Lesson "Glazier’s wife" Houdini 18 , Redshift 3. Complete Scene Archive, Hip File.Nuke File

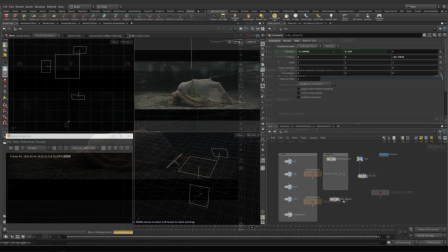(4:13)
Now when everything is almost ready, we will take care of lighting and composition. Turn on the test object,
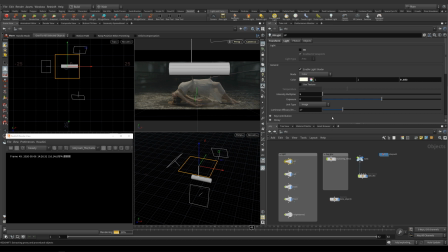(4:22)
upper lighting, light for the head, backlight to separate the model from the background,
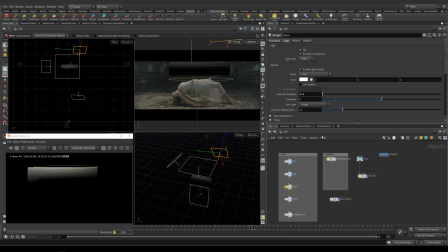front light, general light.
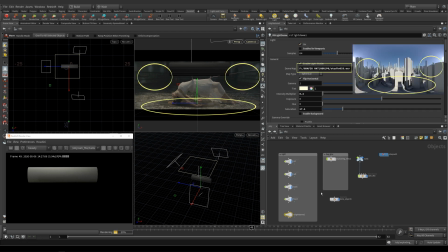(4:53)
For the general light that is generated from the walls and the floor, I used an HDR map that is close to the light in the given scene. Let's continue to work with shard modules.
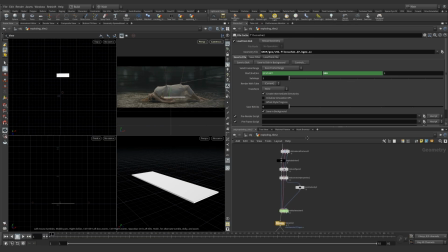our animation. We will use nodes of transformation and place the fragments of shards in the scene.
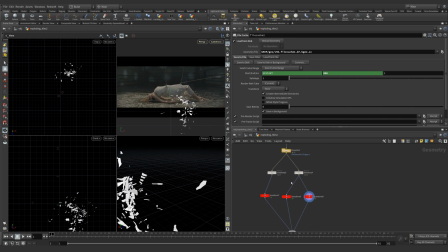(5:30)
Time warp modules allow you to set the different time for the duration of playing the animation. Let's place them at different distances to create a depth of scene.
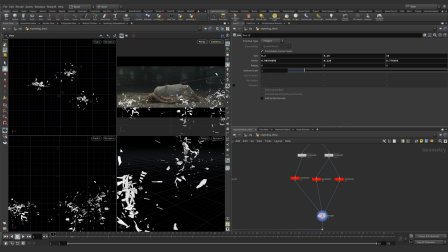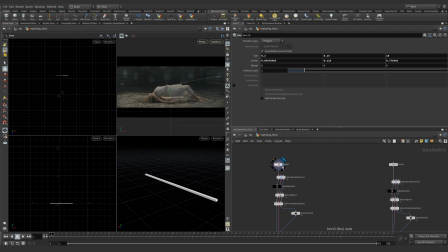(5:58)
The same way as the module of shards, let's create a module with smaller shards. Let's make it the same way but with finer details. Let's see the animation.
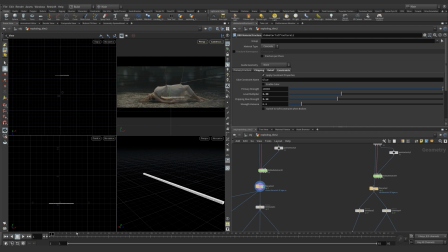Let's place them in the scene.
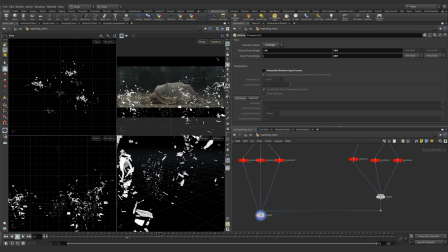(6:35)
Let's connect the given result and look at it. The foreground of our scene is ready.
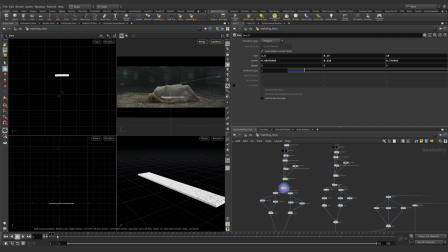(6:52)
Let's get down to the shards of the background. In structure, it doesn't differ from the foreground, apart from one difference. We create medium-sized shards. Let's place them.
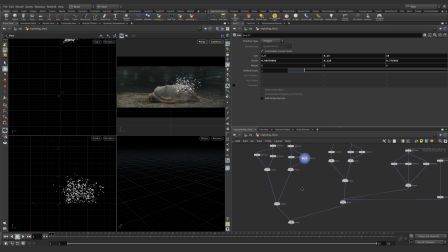Right side of the composition is ready.
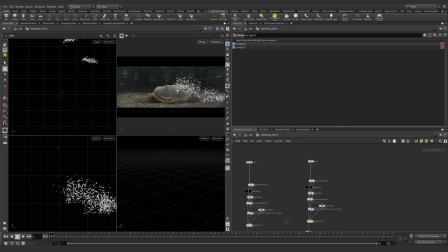Left side of the composition will be slightly different as we need to avoid repeating objects. Let's change the settings for the simulation a little bit.
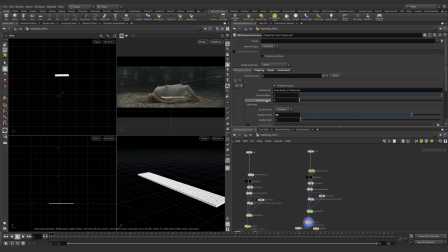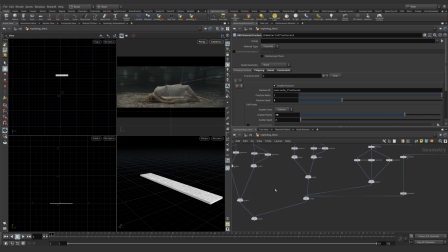(7:53)
Let's add some small shards from the foreground simulation.
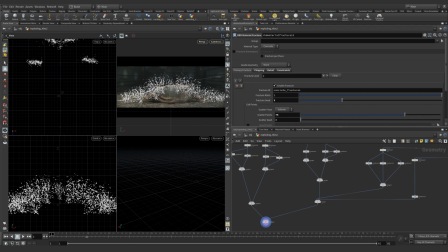(8:02)
Let's look at the result. I also placed the shards at different distances from each other. We need this to create an effective depth when we are going to assemble the final scene.